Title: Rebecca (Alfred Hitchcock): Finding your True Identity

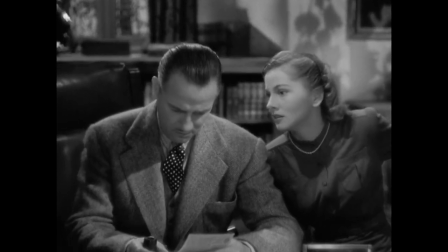When the main character asks one of Maxim's employees what Rebecca used to be like, he replies,
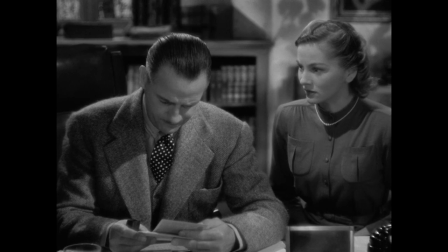allowing the audience themselves to create an image of the most beautiful woman,
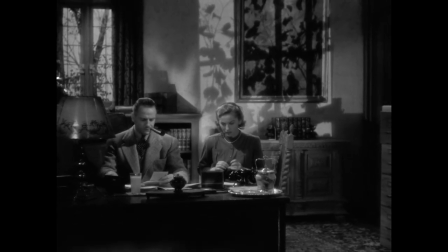and making the absence of Rebecca more powerful and even more terrifying. To quote Madleski again, the point of horror resides in the blind space.
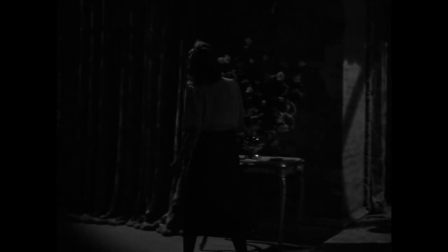By keeping us in the dark and letting us imagine Rebecca, Hitchcock fulfills the sensibility of the Demareer novel.
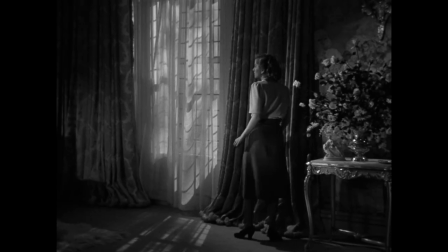This approach to not show her at all is way scarier since we literally feel her presence.
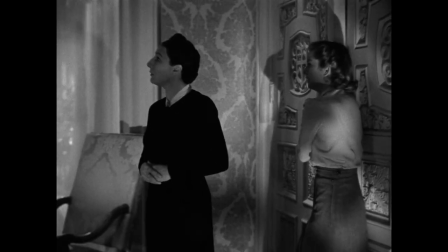Hitchcock challenges the audience to piece together a puzzle consisting of an intricate sound and set design.
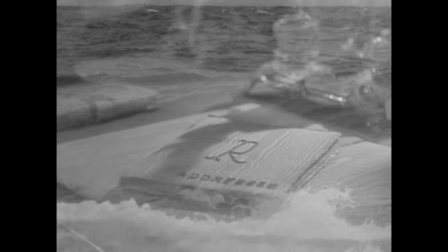If there is anybody who Mrs. DeWinter is even more terrified of, it's Mrs. Danvers, the housekeeper who is madly obsessed with Rebecca.
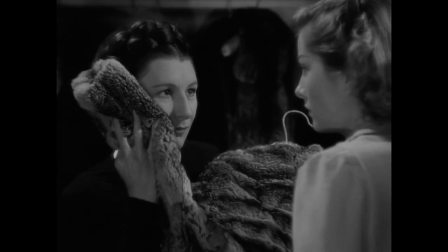Safe to say that she might have been romantically involved with her deceased mistress.
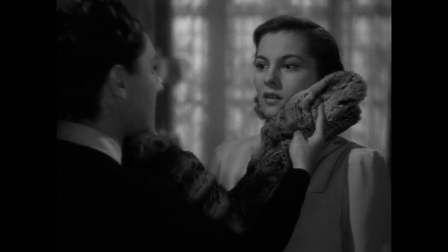Though her screen time is limited, her scenes with our character are nerve-racking and impactful.
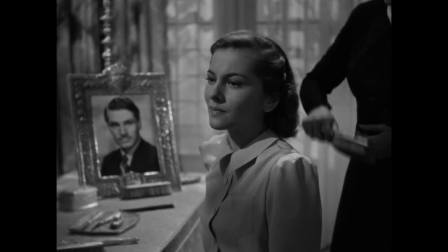Hitchcock stated later why her movements in the film were very deliberately limited and controlled.
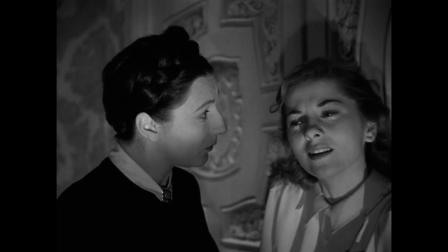As little as possible showed Mrs. Danvers moving into a room where the girl was.
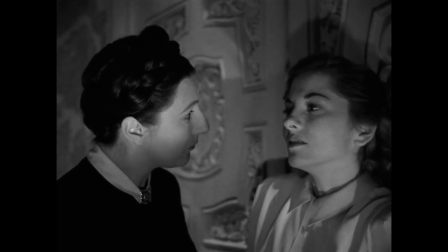The girl heard a sound and she was almost standing there. You never know where she is or where she's going to be, she's always there.
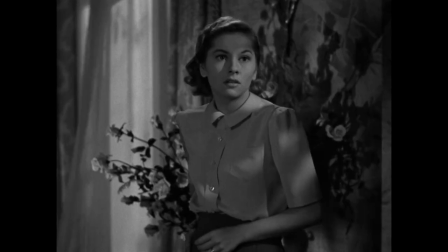In other words, to see her walk to that position would have been humanizing her.
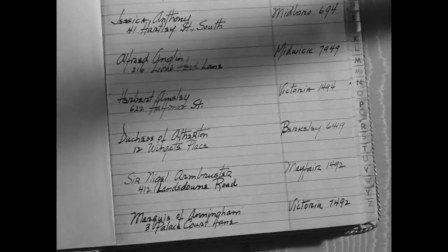The inscription R haunts the main character, napkins, books and pillowcases. Everything in the house belongs to the deceased Mrs. De Winter.
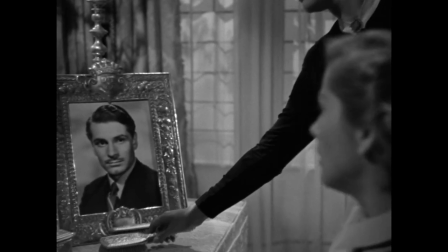Later, we discover that Mrs. Danvers was left in charge while Maxim went away.
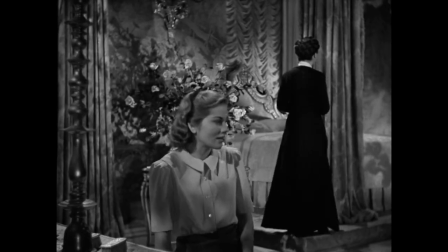so the reason why Rebecca's presence in the house is so prominent becomes obvious.
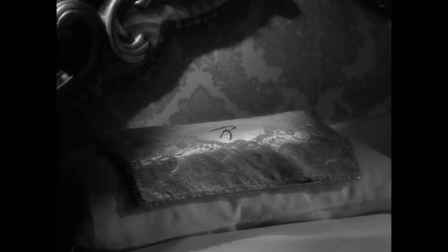Mrs. Danvers tries to keep Rebecca's spirit alive. In a way, Rebecca became Manderley.
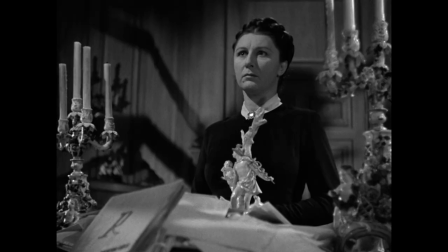Gradually, though, our protagonist tries to establish herself as the lady of the house, declaring the now iconic line, I am Mrs. DeWinter now,
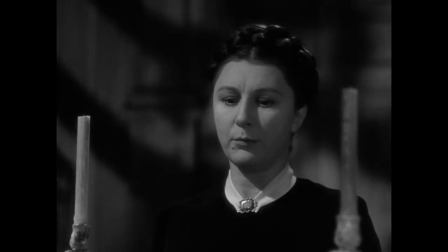successfully taking that first step to separate herself from Rebecca's image,
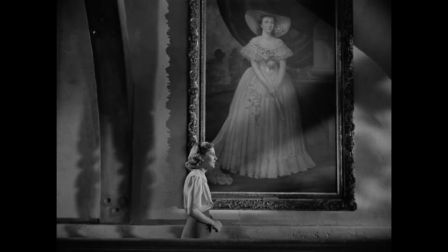attempt that is later undermined as she dresses up in the same dress, that Rebecca wore for The Last Masquerade.
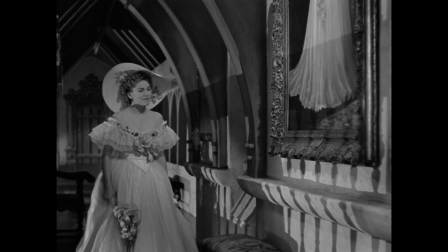It's a brilliant scene where Hitchcock successfully captures the anticipation that she feels, which later turns into terror and confusion.
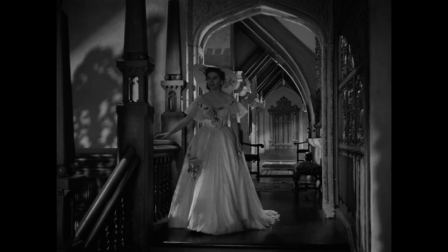Constantly intercutting between a tracking shot of Mrs. De Winter emerging down the stairs and static shots of Maxim talking to his sister with his back turned to her.
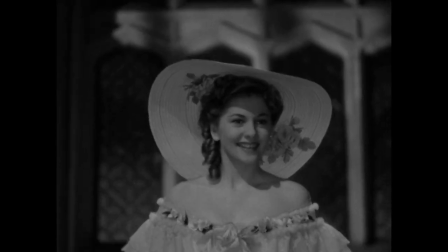The tracking shot places us in the same space with our main character and makes us anticipate, showing every step she takes.
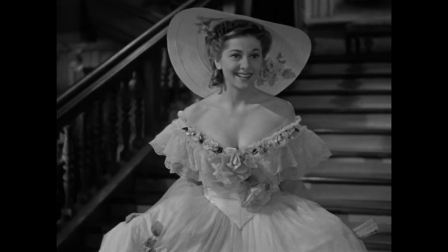The shots of Maxim get closer and closer as our character walks towards him,
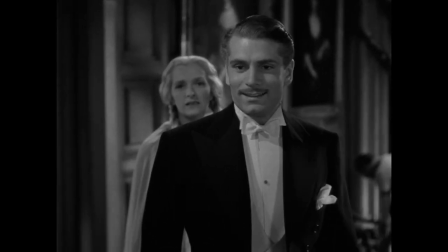as well as camera plays from the main character's POV enhances the desired effect when Maxim explodes in rage noticing her dress.
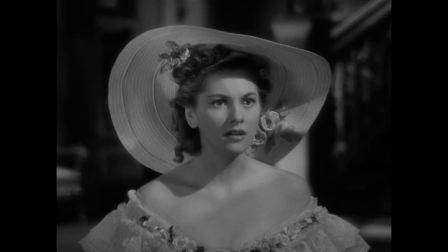She thinks she successfully assumed the identity Maxim wanted,
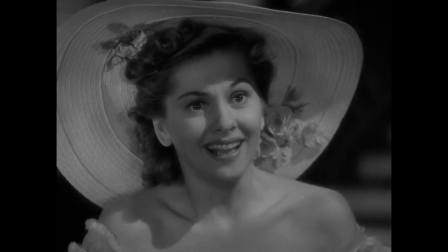of an heiress, a sophisticated lady, as the dress was copied from the paintings of one of Maxim's ancestors.
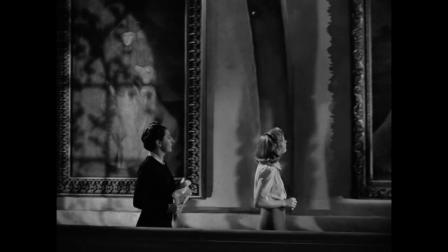Maxim's so-called favorite painting, as Mrs. Danvers told her.
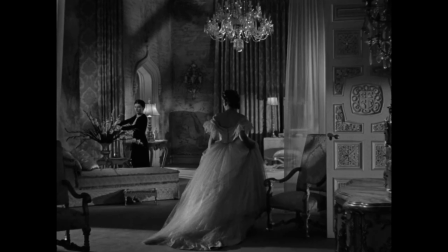Mrs. DeWinter confronts Mrs. Danvers who mocks her, stating she will never be as great as Rebecca.
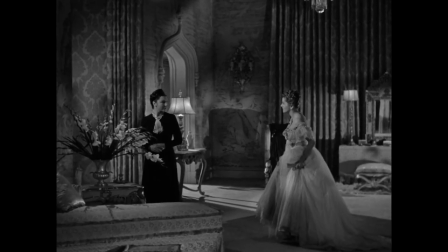The camera zooms in closer and closer to the young woman's face as she looks down at the roaring sea.
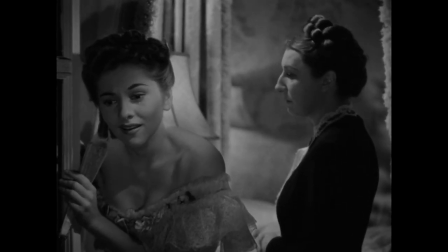In a seemingly hypnotized state, Mrs. DeWinter almost commits suicide as Mrs. Danvers tells her to jump out of the window.
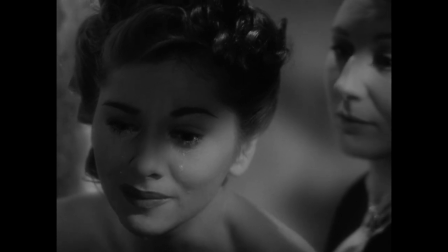We are placed right into her head, Mrs. Danvers whispering to her to take that one more step as if hypnotizing the audience with her,
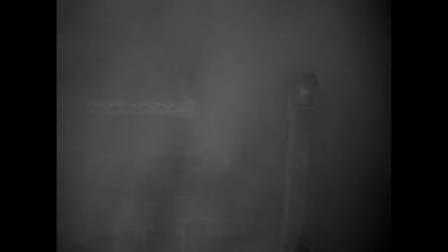only to reveal how close we stepped to the edge with the camera pulling away from
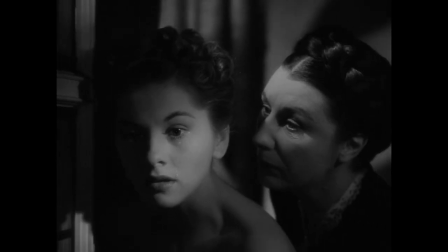extreme close-up up to reveal the pair almost hanging out of the window
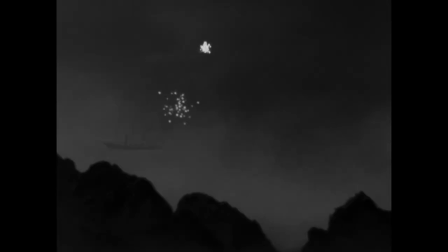when tension is relieved with booming rescue lights Rebecca's body has been found
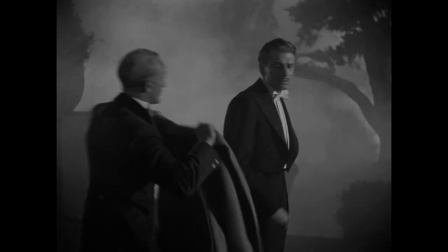ironically dead Rebecca saves our main character later mrs.